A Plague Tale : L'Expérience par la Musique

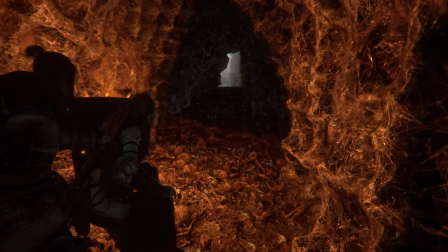8:26 Reculez devant la puissance de la muraille !
Cependant on note que la mélodie change de couleur, puisqu'Arnaud change de camp.
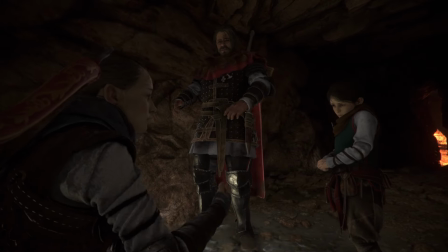8:33 Cette nouvelle mélodie est de nouveau jouée, cette fois-ci par la cornemuse, quand Arnaud porte Hugo pour l'aider à traverser une grotte inondée, renforçant l'évolution du lien entre lui et Amicia.
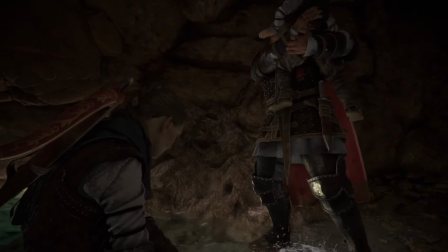8:41 Bien ! Et voilà.
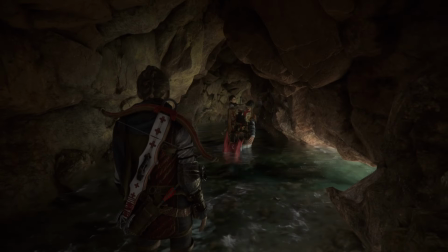8:47 Seigneur... C'est assez haut pour toi ? Regarde, tu ne touches même pas l'eau.
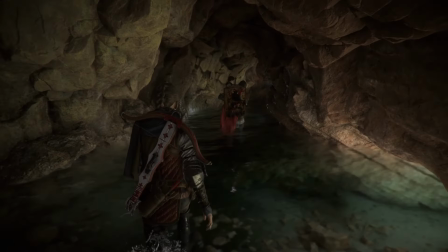8:52 Oui !
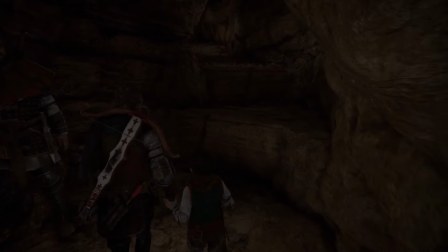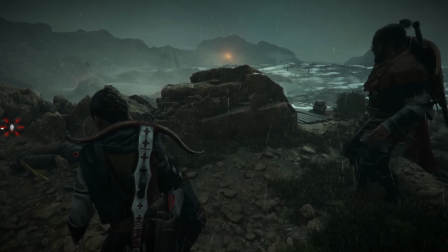8:59 Après ça, le thème est joué dans une version plus épique lorsque le joueur utilise l'aide d'Arnaud pour vaincre des soldats.
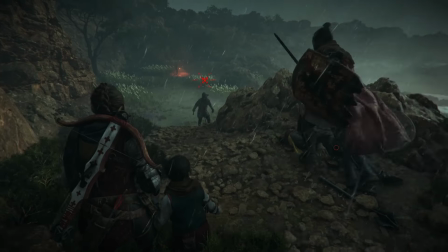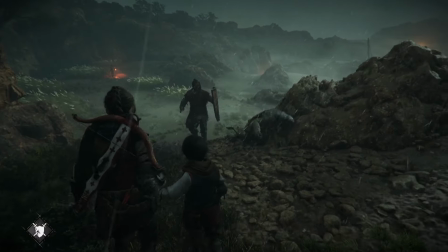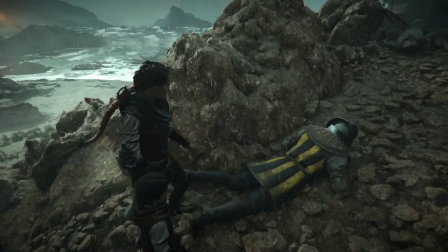9:16 Plus on en attaque, plus la musique s'intensifie.
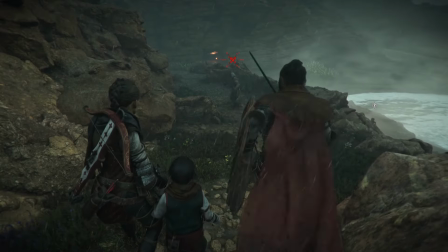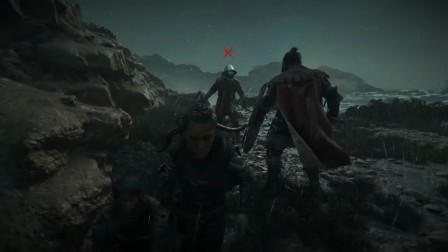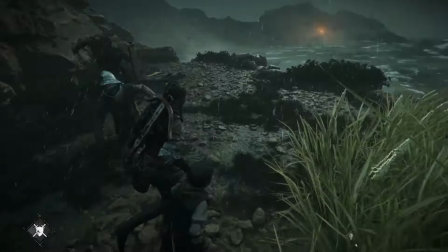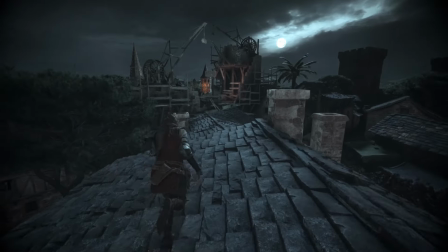9:39 Et c'est ça qu'il est important de comprendre. Olivier Derivière ne va pas seulement composer des thèmes pour de la narration, mais va également faire en sorte qu'il serve le gameplay.
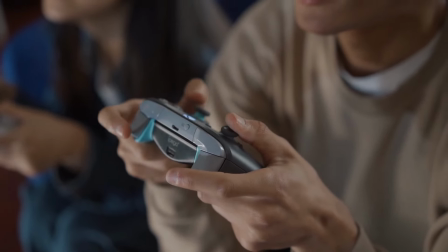9:47 Le gameplay, si on essaie de le définir, c'est ce que doit faire le joueur.
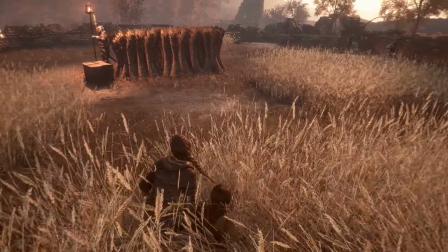9:51 Uplactel est un jeu de cache-cache de type couloir dans lequel le joueur suit un chemin et traverse des zones en faisant face à deux choses, des soldats et des rats, parfois les deux en même temps.
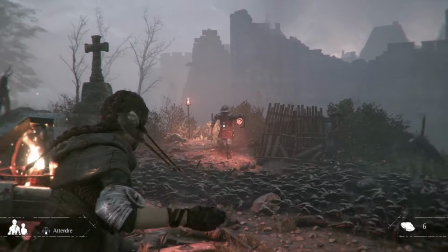9:59 Et même si le jeu est très narratif, Derivière ne compose pas pour un film, mais pour un jeu.
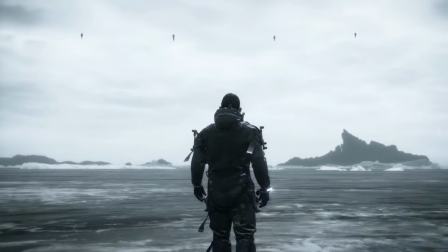10:04 Un jeu, aussi cinématographique qu'il soit, ne vous raconte pas une histoire. il vous raconte une expérience vécue par les joueurs et joueuses.
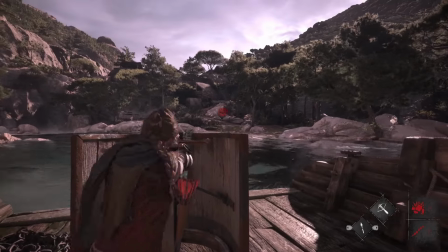10:11 Et cette expérience est due en très grande partie au gameplay. Le rôle de la musique est donc d'aider à cette expérience en respectant les mécaniques que le jeu met en place.
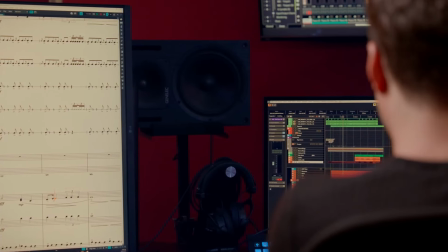10:19 Lui-même passionné de jeux vidéo, Olivier de Rivière se dit joueur avant d'être compositeur et par conséquent connaît son langage et sait comment le retranscrire en musique. Servir le gameplay par la musique, c'est ce qu'on appelle le music design.
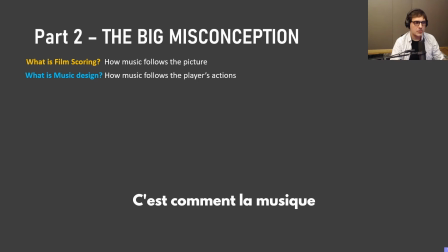sur quelque chose qui se passe en temps réel parce que le joueur fait quelque chose spécifique.
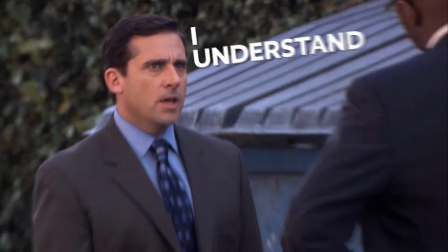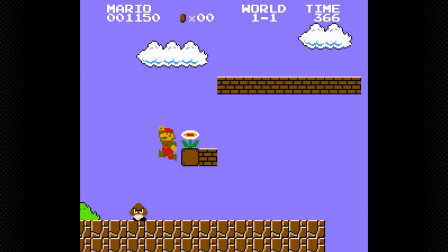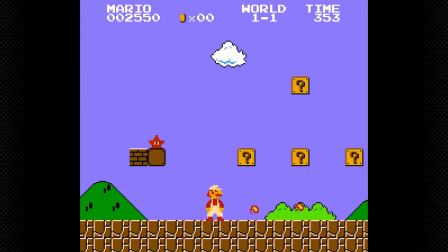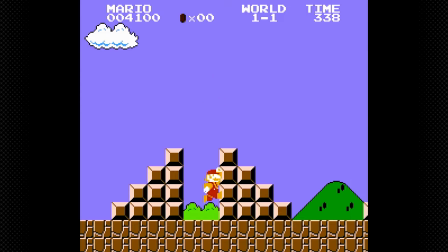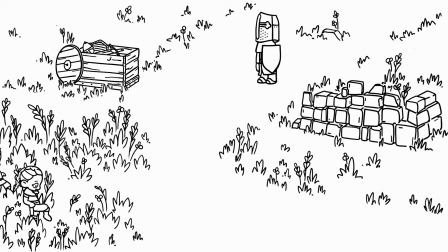11:09 La musique interagit dans différentes situations. D'abord, vous vous cachez et essayez de passer sans vous faire repérer en détournant l'attention du soldat.
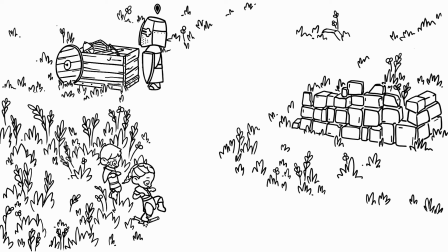11:18 La musique vous indique que le soldat a entendu le bruit et va inspecter. Mais il vous repère, et comme il vous a vu, il vient vers vous, et vous tentez de fuir.
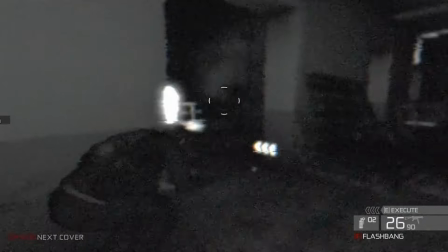11:28 On retrouve les mêmes procédés musicaux dans des jeux tels que Splinter Cell ou Metal Gear Solid.
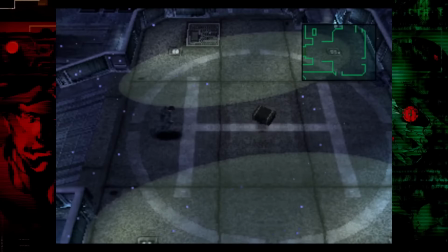11:32 La musique nous indiquait par un son bien connu maintenant que le personnage était repéré, puis se calmait lorsqu'il était de nouveau caché.
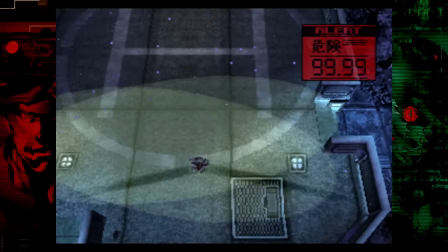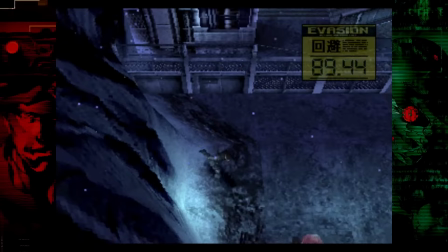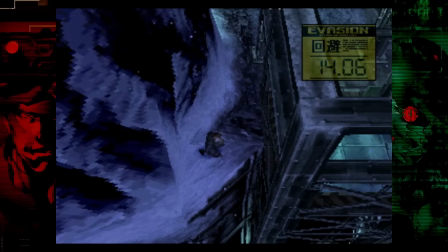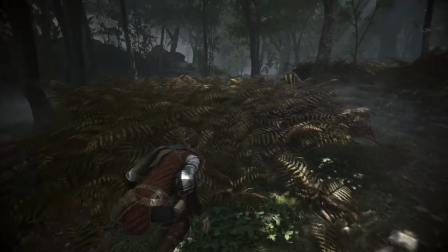11:57 De Rivière fait la même chose mais de manière plus sophistiquée.
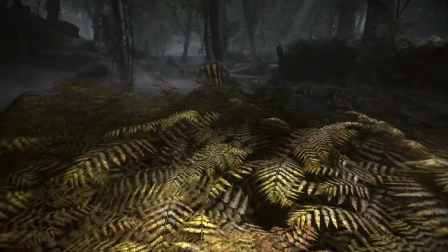12:00 Les technologies ont évolué depuis la sortie du premier Metal Gear et donc il est plus facile de dire des choses aux joueurs à travers la musique.
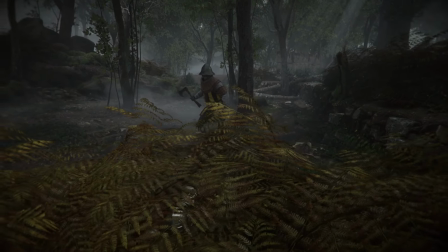12:07 Le compositeur va judicieusement apporter une mouvance à la musique en travaillant sur la distance. Écoutez bien ce que fait la musique à mesure que je me rapproche de ce soldat.
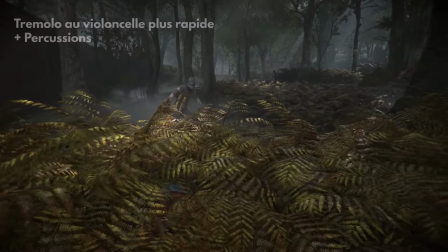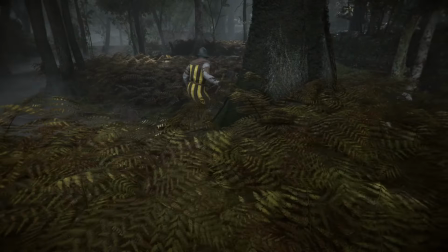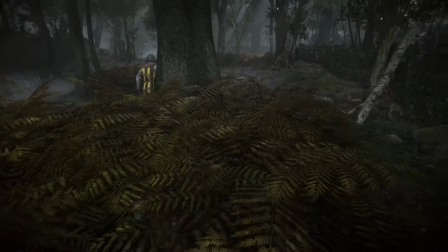12:26 Et lorsque je m'en éloigne ?